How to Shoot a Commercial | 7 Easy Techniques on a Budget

Vicky, look, there's some brand out there that's going to be like, wait, man, those are ours.
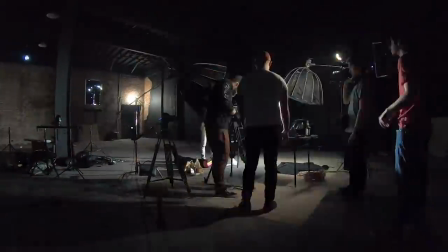0:05 Just so you know, I use these headphones like every day. That looks great, dude. That looks great as it is.
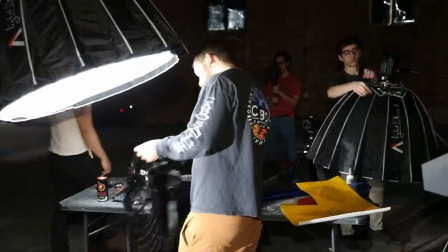0:10 I think being a perfectionist with everything is just goes into like passion, right? I think you can tell a lot by someone's work. Yeah, what is going on, Indie Muggle? My name is Ted. Today we're talking about commercial product shots and how you can get this basically next to no budget and any camera. So for this today got my buddy Justin Jones over here. This is Justin.
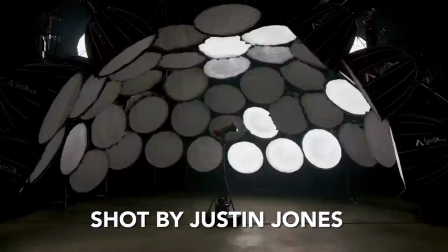0:31 We've shot a ton of commercial product shots over a really long period of time So today we're gonna be doing this totally from scratch. So Justin when you shoot product shots What kind of camera do you usually shoot with? Usually it's a like a red weapon or a Lexa mini. Cool don't care. Here we go. So you are going to be shooting with this camera Okay DSLR 6D The Canon 6D. 1080p. Mark II, yup. Okay. Does not shoot 4K. This is a consumer DSLR by most means. It's a great DSLR, don't get me wrong. Yeah, absolutely. It does the job, but you're gonna be shooting with this. Have you shot with this camera before? I have not. Cool. Shot with this camera. Using this, we're gonna shoot a headphones ad. Let me get the headphones real quick. Let me find these. Where did we put the headphones? Is this it? I think these are $18 headphones off Amazon. Are you ready to make these look like commercial footage? Yes, I am. Sounds good. All right, let's do this. Here we go. So starting off, what is our first step when we're trying to light a commercial? So first step is finding a location and a backdrop that's going to suit your needs for the actual product shot.
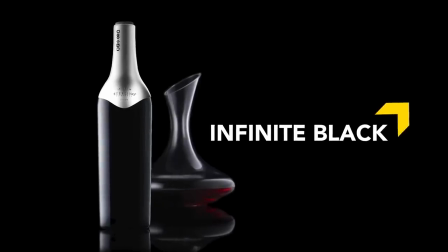1:33 In this case, we're going to go for an infinite black setup. So today we're here at my studio and we have a full black wall.
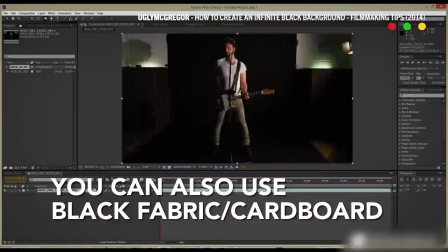1:39 So we're going to just go ahead and start with getting everything set up in that location. Sounds good. So we've got a table over here.
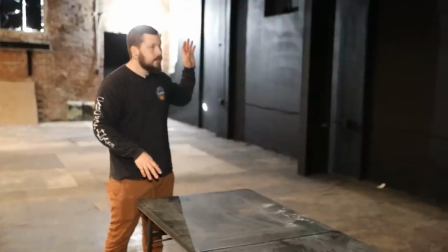1:44 We're going to pop this open. So now the next thing we want to do is make sure that we have enough distance from our wall So we don't have light spilling onto it since we're going for infinite black.
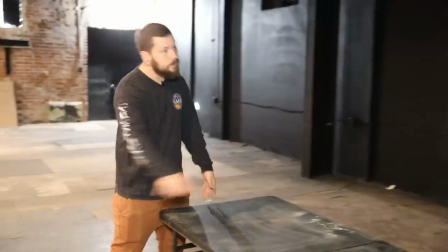1:53 So we need to move this away from the wall Okay,
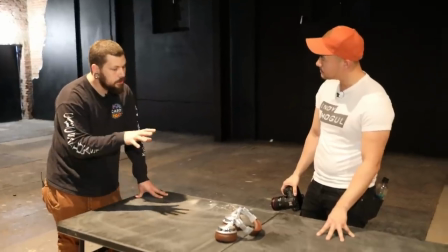1:54 sounds good We need some kind of like really beautiful surface to actually shoot the product laying on top of So we have a black acrylic.
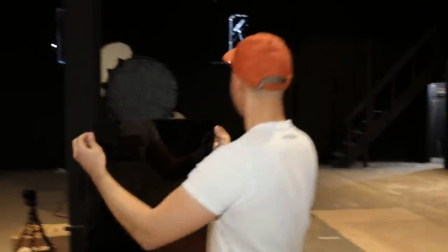2:03 Yeah, which is reflective, but it still gives us that black infinite. What is that you got there? So this is our next secret.
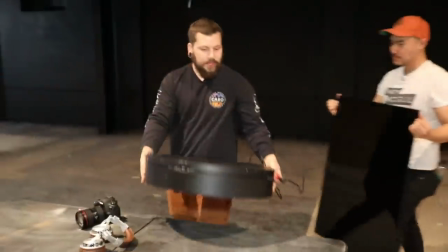2:10 So with the acrylic We're going to put that on top of a spinning lazy Susan Okay,
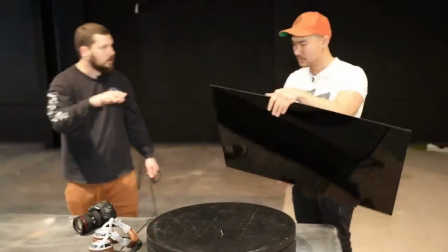2:16 that way we can get our products spinning around and kind of capture all the details of it without having to move too much. And if you can't afford an electronic spinner, I know in the gear industry, they like to overprice a lot of things, you can find a Lazy Susan. Sure, yeah, the manual ones. And you could also use camera movement to move around your item instead of actually using a Lazy Susan. So next, I think we should just set our product on there, and then we're going to go ahead and start lighting. How do you pose your products? Like that? So yeah, I think pose them in the most natural way that you would see a pair of headphones, right?
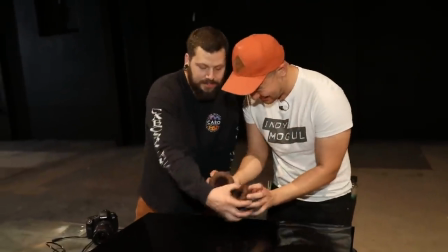2:48 So not like that. That looks like a face. Hold on guys. Yeah, that looks bad. That's my natural. That way we can see the foam and stuff like that.
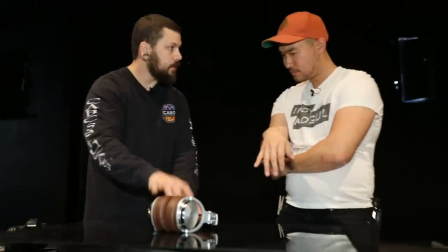2:55 So we'll just place them and we want to get them directly on the center of the spin. That way when they spin, it's not off kilter.
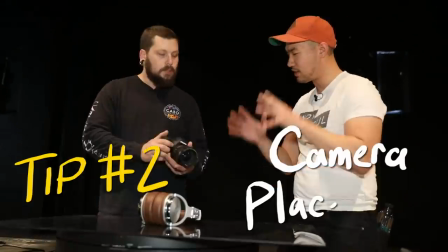3:01 So talk to me first about where we're going to place our camera. So to kick this off, we're going to need a tripod, of course.
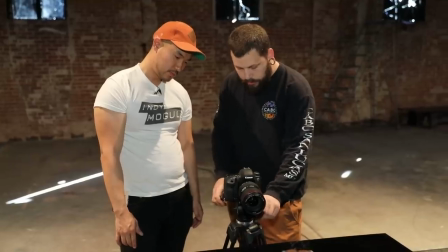3:06 So we'll walk the tripod in. And then we want to also get a little lower than eye level with the product. And that's going to help with two things. product to feel bigger. And second, it's gonna help us kind of blend our black acrylic into the background.
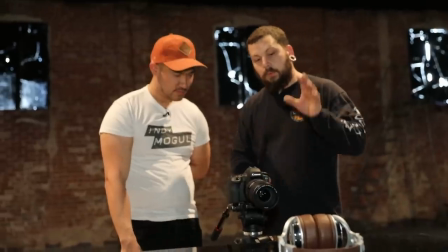3:21 What camera settings are we gonna set to? So our aperture here, we wanna be able to see the product in its entirety.
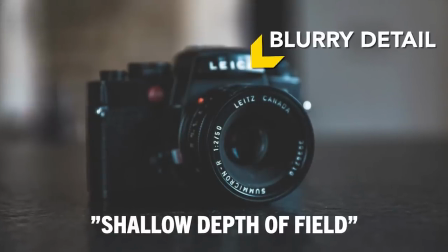3:26 We don't wanna be too shallow on our depth of field. So we're gonna be around like anywhere from like a four to an eight.
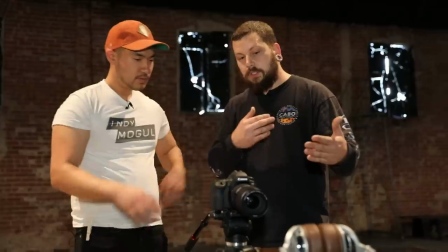3:31 I think that'll give us enough range to be able to see the product. And then if we do need to, we can rack a little bit.
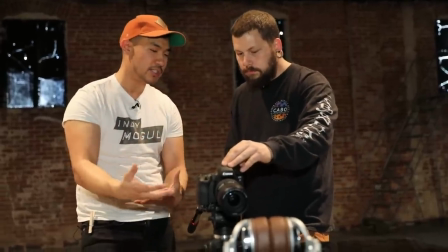3:36 Gotcha. And generally speaking, what people have told me is that when you shoot product shots, you wanna shoot a little bit deeper so that you can see all the details of the product and things like that too.
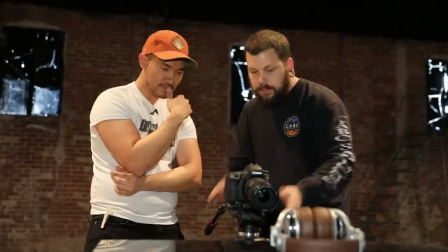3:43 Yeah, and I- It's up to you. I agree with that. Next thing I want to do is I want to shoot this in slow motion.
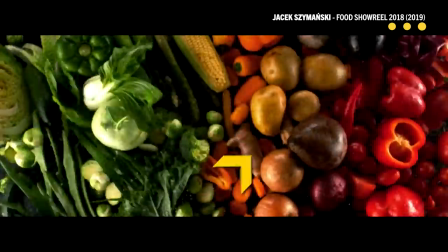3:48 That's going to give us a ton of possibilities in post. We'll be able to do speed ramps and then it's also going to be a little more majestic, right?
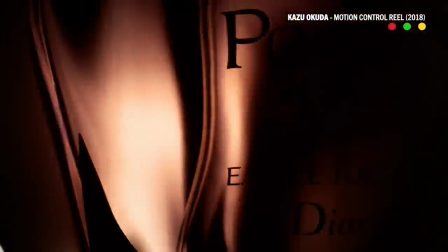3:54 The slow spinning of the actual product and it just gives you more options. Yeah, more options.
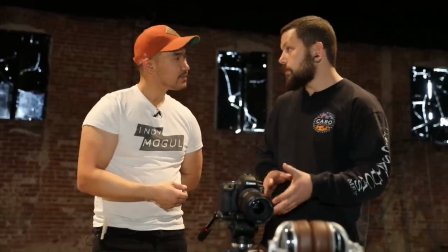3:59 That way you can speed it up if you want to and then you'll still have that really smooth slow motion. Yeah, this is 60 frames a second, so we're going to click on that.